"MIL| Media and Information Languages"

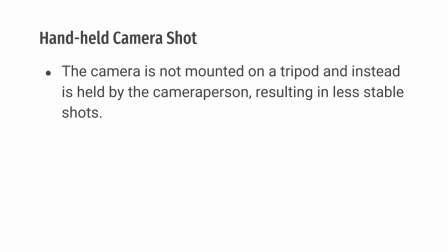[32:32]
It is resulting in less stable shot.
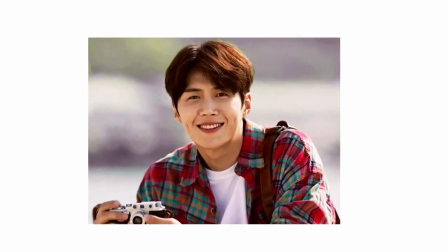[32:35]
So, we all know naman na pag mga handheld shots po yung ginamit po natin is probably or yung
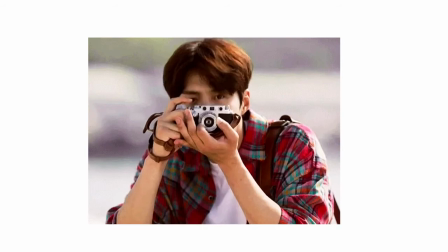[32:42]
mga shots po na coming from the camera is medyo pwedeng maging blurry.
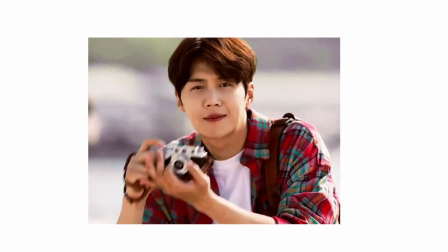[32:49]
So, pwede maging blurry or halimbawa naman is konting galaw lang or alam naman natin yung hands natin medyo hindi siya staple.
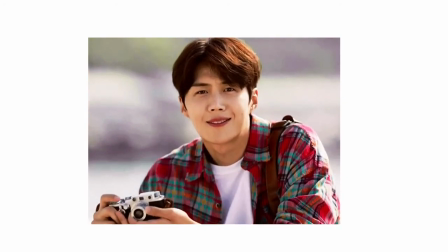[32:57]
So, konting galaw lang,
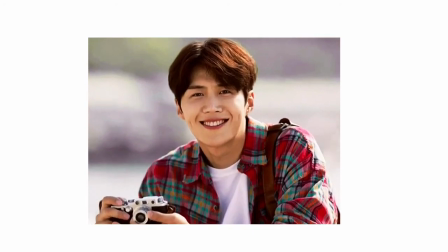[32:59]
it could effect yung shot na gusto po natin punin that time. So, that's what we call yung handheld shots po natin. Okay. So, next is different camera angles.
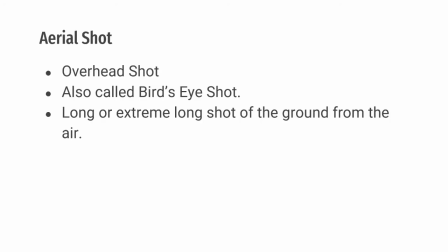[33:16]
So, first, we have the aerial shot or what we called overhead shot or also called bird's eye shot. So, long or extreme long shots of the ground to the air.
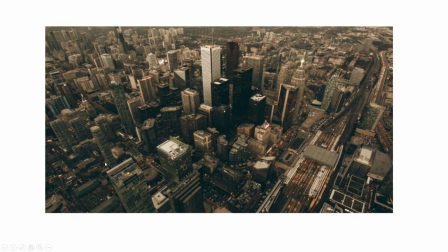[33:31]
So, one good example po nito is, I don't know kung nakita ko lang siya sa Google. So, aerial shot gives viewers a deeper understanding on what is happening below both literally
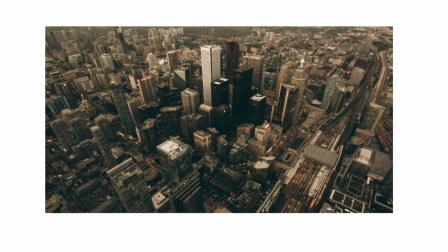[33:49]
and metaphorically pagdating sa isang movie or pagdating sa isang film po natin.
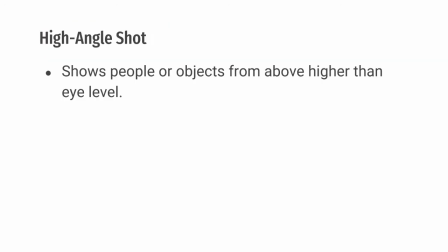[33:56]
While meron naman tayong tinatawag na high angle shot It shows people or objects from above higher than an eye level Okay,
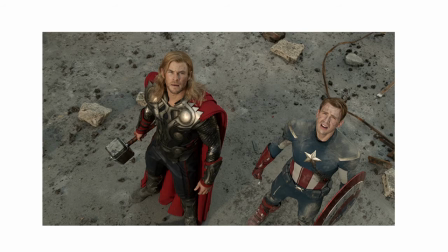[34:10]
so from Avengers po ulit So this conveys information of illicit emotional response coming from an audience po Okay.
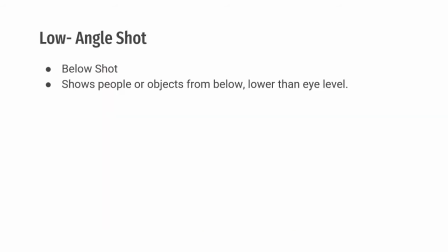[34:23]
So, next is the low angle shot or below shot. It shows people or objects from below, lower than the eye level. Okay. That's what we call the low angle shots po.
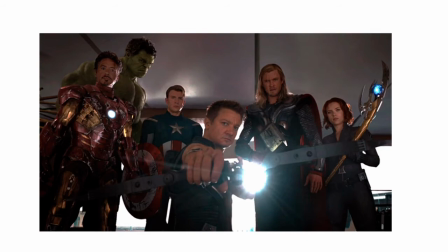[34:39]
Okay, so an example of low angle shot po natin Okay, so Pagdating po sa low angle shots po natin It conveys number of emotion or feeling about the subject in the frame So as you can see,
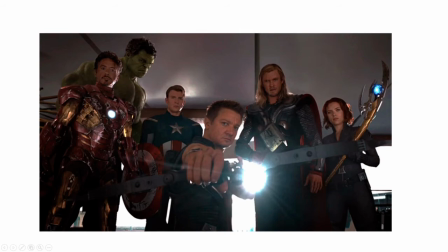[34:57]
dito po sa frame na to From perspective ni Loki So from the perspective of Loki Makikita po natin yung anger So yung anger pagdating sa muka
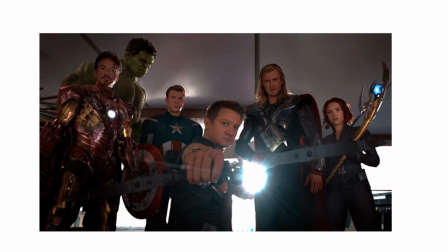[35:10]
ng ibang Avengers while the others naman is parang calmness na kasi tapos na yung pakikipaglaban nila kay Logie. Like for example si Natasha Romanoff pati si Captain America. So okay. So that's what we call the low angle shot. And lastly,
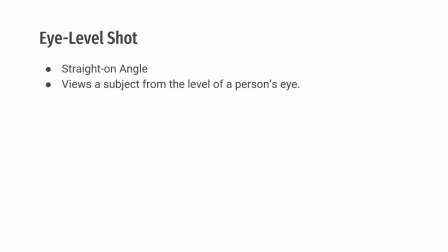[35:30]
the eye level shot or straight on angles or straight on angles use a subject from the level of a person's eye.
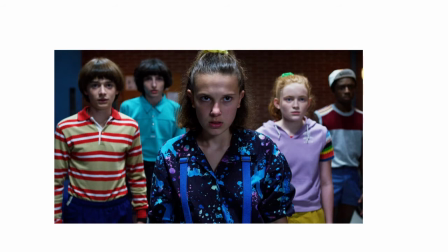[35:39]
So, from the Netflix series, Stranger Things, as you can see, si Eleven or si Millie Bobby Brown, nakikita natin siya ng malinaw while the others is malabo po.
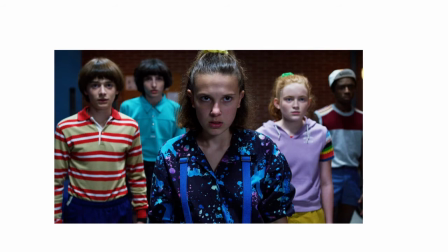[35:53]
So, because ito po yung standard or ito po yung ginagamit po yung coming angle as a human vision. So, kadalasan po pag tayo is nakikipagtinginan or pag ginagamit po natin ang mata natin sa
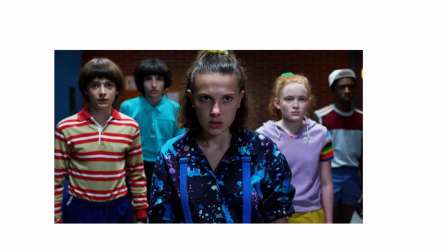[36:10]
pagtingin is yung straight po na tinitignan natin is malinaw while yung nasa gilid po natin is malabo. So, same lang ng pinoportray or same po ng pinoportray pagdating po sa eye level shot natin. So, as you can see, si Millie Bobby Brown, nung tinitingnan natin ngayon, is malinaw.
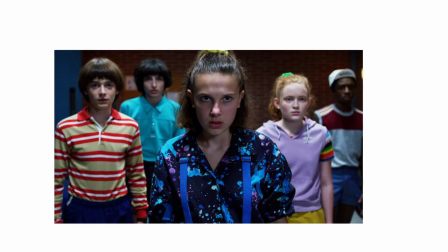[36:30]
While the others po, so while the others po is malabo. Same ng perspective pagdating po sa ating eyesight. Okay? Next is the camera movements. So, we have different camera movements such as the pan shots.
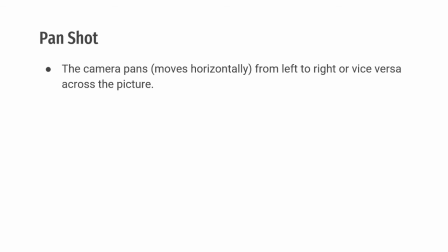[36:49]
So, the camera pans move horizontal from left to right or vice versa across the pictures. Okay?
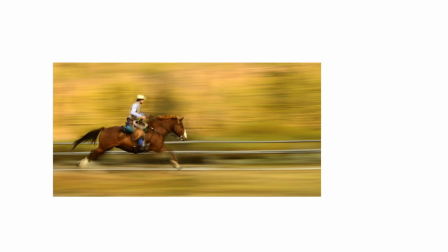[37:02]
Okay, so as you can see, meron po tayo dito ang picture ng horse sa kayo man. So, I think nag-i-pag-raise sila. And based dun sa picture, so ito po yung panshot po natin is effective way po siya ng mga photographer
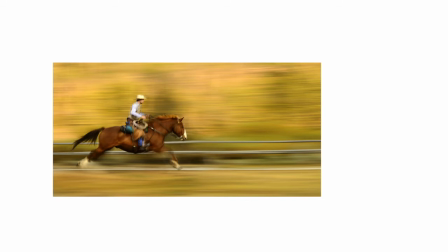[37:20]
para ma-identify yung fast moving ng isang subject po, ng isang subject or ng isang photo. So, dito, even though yung picture na nakikita po natin is hindi gumagalaw,
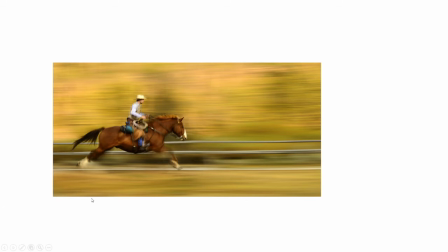[37:35]
pero alam natin na mabilis yung pangyayari pagdating dito sa photo na to. Bakit? Because of yung different blurry angles or yung different blurry na nakikita po natin.
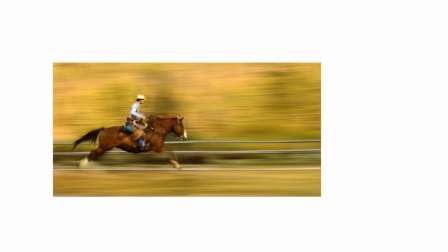[37:49]
So, it shows na rapid speed yung, so merong rapid speed na nangyayari po dito sa ating picture. Next po is tilt shot.
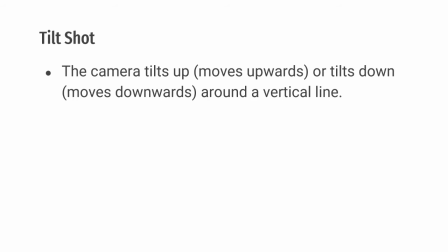[38:00]
So, the camera tilts up or moves upward or tilts down, moves downward around a vertical line. So, pagdating po sa ating tilt shot,
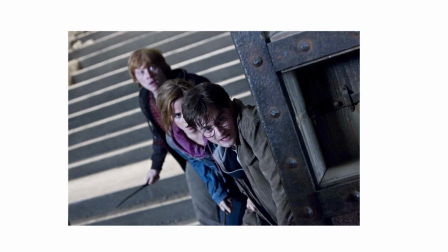[38:14]
so this is useful po for establishing shots that contains tall vertical scenery or introducing a character in a dramatic fashion po. Okay, that's what we call a tilt shot. While the tracking shot naman po,
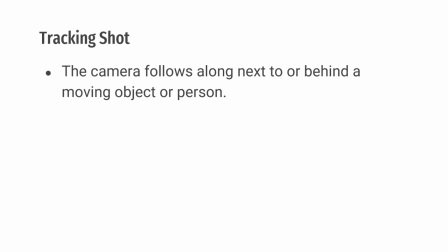[38:34]
it is the camera or the camera follows along next to or behind a moving object or a person.
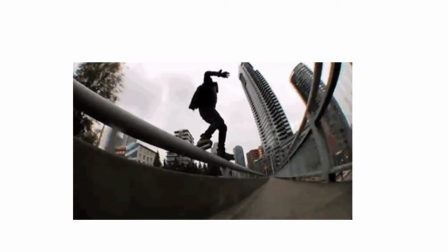[38:43]
Okay, so ito po yung example po natin.
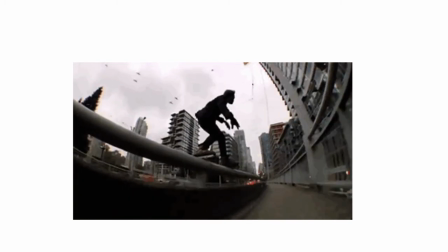[38:47]
So, kadalasan din po or another example po natin pagdating sa tracking shot is pag tayo is nanonood ng mga car reviews,
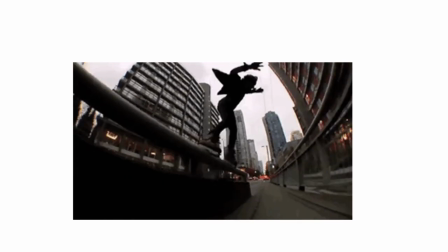[38:56]
car reviews or even motor reviews and so on
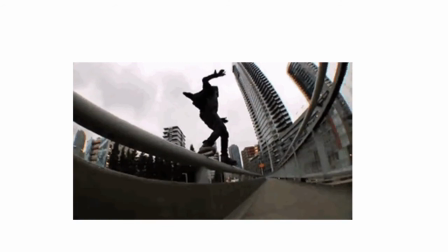[39:03]
that comes from our YouTube so yun po
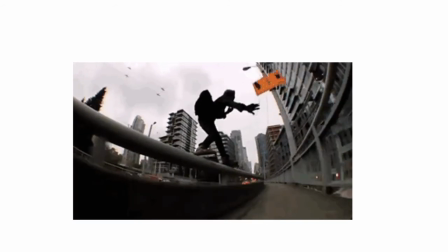[39:08]
yung sample po natin ng mga tracking shot po so kadalasan
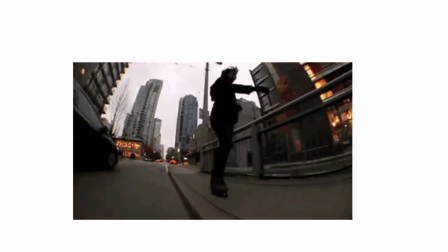[39:17]
it provides as a real time journey po or it provides as
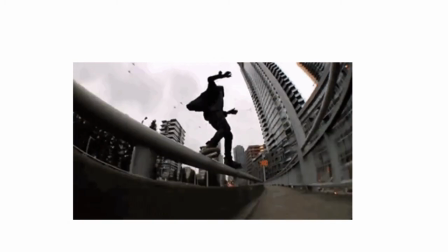[39:23]
something na parang tayo talaga mismo yung tumitingin from our own
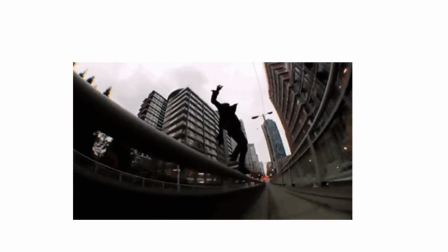[39:32]
perspective po. Okay? So, that's what we call, that's what we call tracking shots.
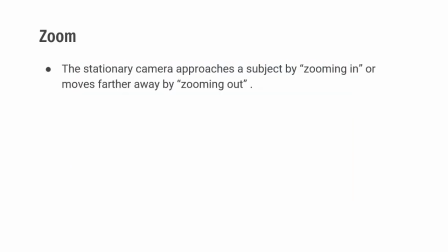[39:39]
Okay? Next po natin is zoom. The stationary camera approaches a subject by zooming in or moves farther away by zooming out.
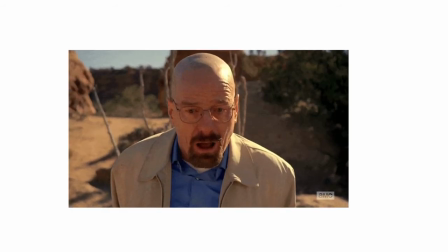[39:52]
Okay? So, as an example dito, So, as you can see dito po sa ating example is habang po nagzo-zoom in yung camera po natin, it provides or pinampakita po nito yung emotion nung ating main character or nung character sa story. And we have the conventions.
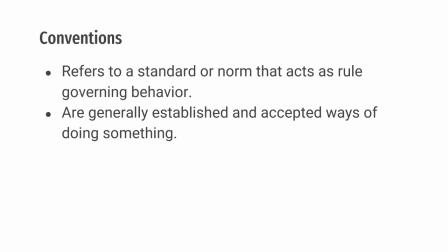[40:14]
It refers to a standard or norm that acts as a rule governing behavior. So, these are generally established and accepted ways of doing something.
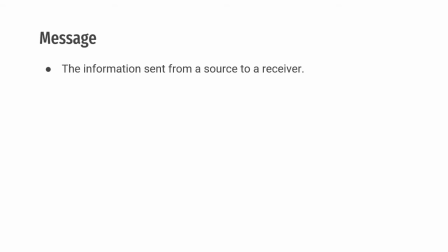[40:27]
next is the message the information sent from a source to a receiver
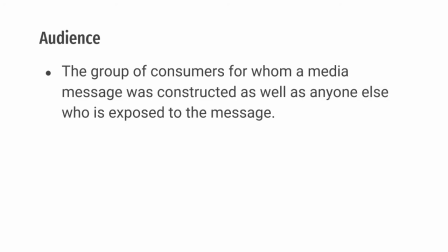[40:33]
while the other one naman po is audience it is the group of consumer which is tayo mananood for whom a media message was constructed